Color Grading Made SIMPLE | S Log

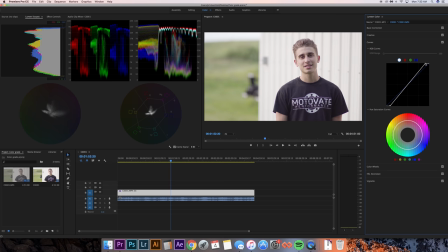249s
You can see we got the black levels floating between 0 and 10 again. And I like to pull up the highlights a little bit more too. And then this is where I'm kind of polishing off the clip. And here, now that I've made some more adjustments, I think I am gonna bring the highlights up between 90 and 100. Once I drop the shadows a little bit more, I think it looks a little bit less washed out. We're gonna leave them there.
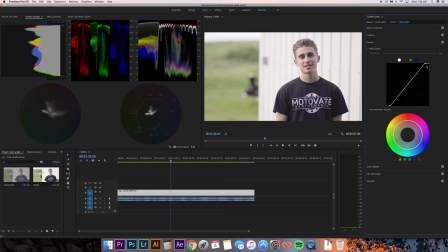268s
A little bit more contrasty of an image. And then what I like to do is drop a point right in the middle of the curve. and then pull down the shadows from there. And you can see it also brings up the highlights and gives you like a nice, pretty even S curve. Drop the shadows a little bit more, give us a slight S curve, not too much, or it starts looking too contrasty and just looks weird.
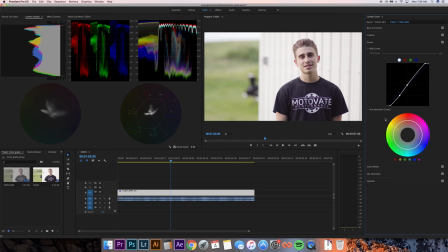286s
If you want from here, you can pull out the blacks and kind of give it a more faded look, but I think I'm just going to leave them all the way dropped for this one. And then moving on, we'll talk about the HSL sliders. So basically what these do is you can pick out a color in the clip and change that color. We have some green in the background, and for this clip,
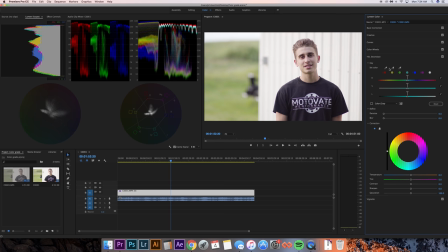302s
I think I kind of want to give it a warmer feel. So what I'm going to do is take my eyedropper and click a green spot in the clip,
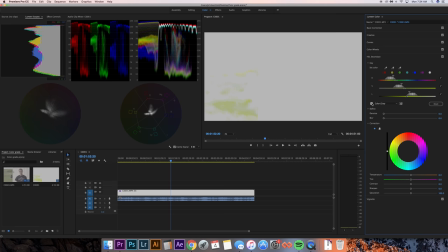310s
a spot that I think is like a pretty average green. This looks like a good spot. And what we can do is turn on the color slash gray. This is going to show us what portion and what colors of the clip we have selected. So right now we're kind of at a narrow selection of colors and we're only selecting a small portion of the screen.
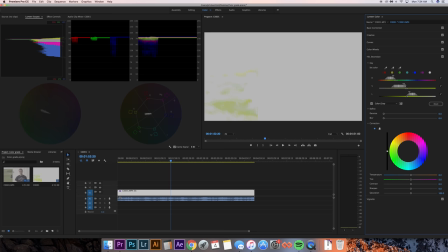326s
But what we can do is pull these HSL sliders around and kind of up the range of colors that we're selecting. So we want to try to select as much of this green as possible and basically just play with these HSL sliders.
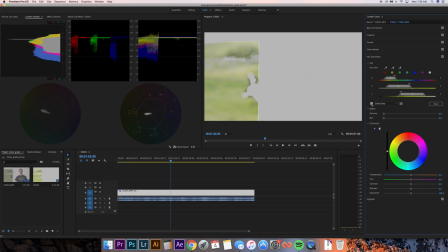340s
It's going to depend on the clip you're using. Pull these around and try to just select as much green as possible without selecting any of his skin tones or any of the barn or anything other than basically the green. So what you can do from here is make an adjustment to that color.
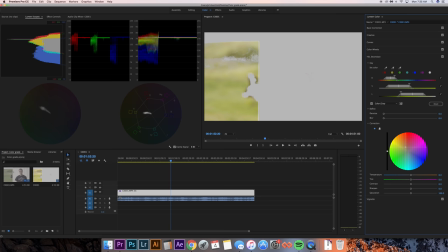355s
So I decided earlier on that I wanted to give it a little bit of a warmer look. So what I'm going to do is on this wheel is pull it more towards the orange and red section, and this is going to warm up the grass basically. Give it more of like a summery vibe. And that looks like a pretty good spot.
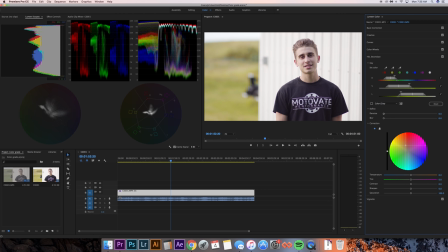371s
You don't want to push it too much or it kind of starts looking fake. Now we'll turn off the color gray and see how that looks afterwards. I'm kind of liking the look. I'm going to maybe pull it down a little bit. I think I went a little bit overkill. That seems good right about there. And after that, I feel like his skin tones were a little bit washed out. So I'm going to add a little bit more saturation back in.
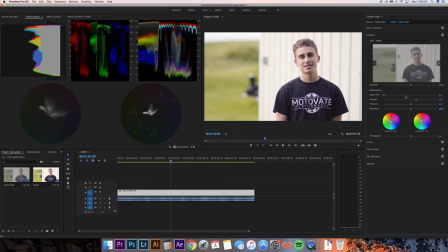389s
It's just a couple final touches. And then if you want, I don't usually play with these, but you can head over to the color wheels. This is basically just another curve section. The information is just displayed in a different way. I personally like to just use the curves, but if you want, you can use these too. Might be a little bit easier for some people.
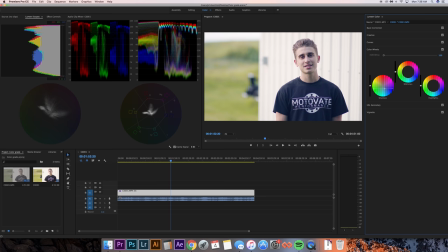407s
You can pull up the shadows or down the shadows, as well as the midtones and highlights, and then change the hue of the shadows, midtones, and highlights with the color wheel. So let's say you want to have more of a blue shadow and maybe some orange highlights, give it a nice cinematic feel.
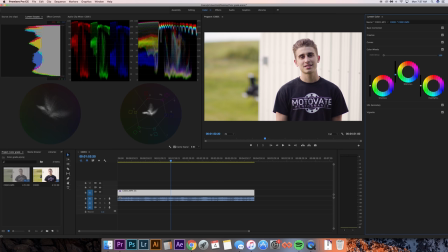422s
You can do that with this and specifically adjust the shadows and the highlights. So I think for this clip, I might actually pull down the midtones a little bit. And then from here, if you want, you can add a vignette. I'm not a big vignette guy, but some people might enjoy a vignette.
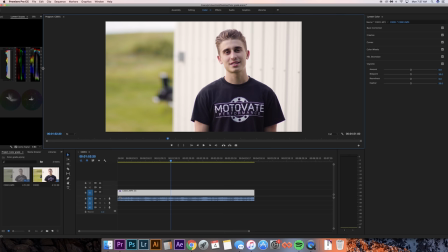437s
Might fit well with the look you're going for. But from here, what I like to do is just expand my viewing area as much as I can.
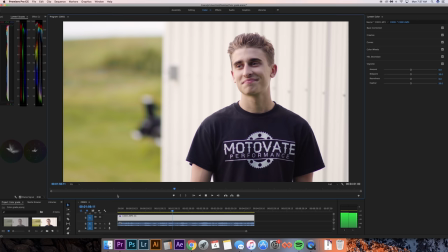444s
Get a full feel for the clip. Put it as big as you can on the screen. Make sure there's nothing really weird happening anywhere. Just kind of give the clip a final once over to see if you like the way it looks. I'm pretty stoked on this one. I think I'm going to leave it the way it is. And yeah, that's pretty much how I go through grading S-Log footage.
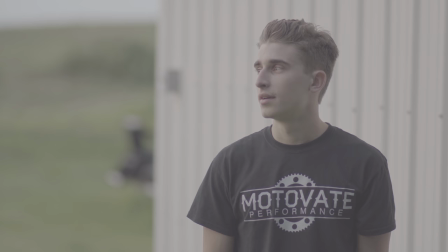460s
Alright guys, thanks for watching. If you enjoyed this video, it would be awesome if you'd leave a like below and subscribe to the channel. And yeah, I'll catch you in the next video. Later.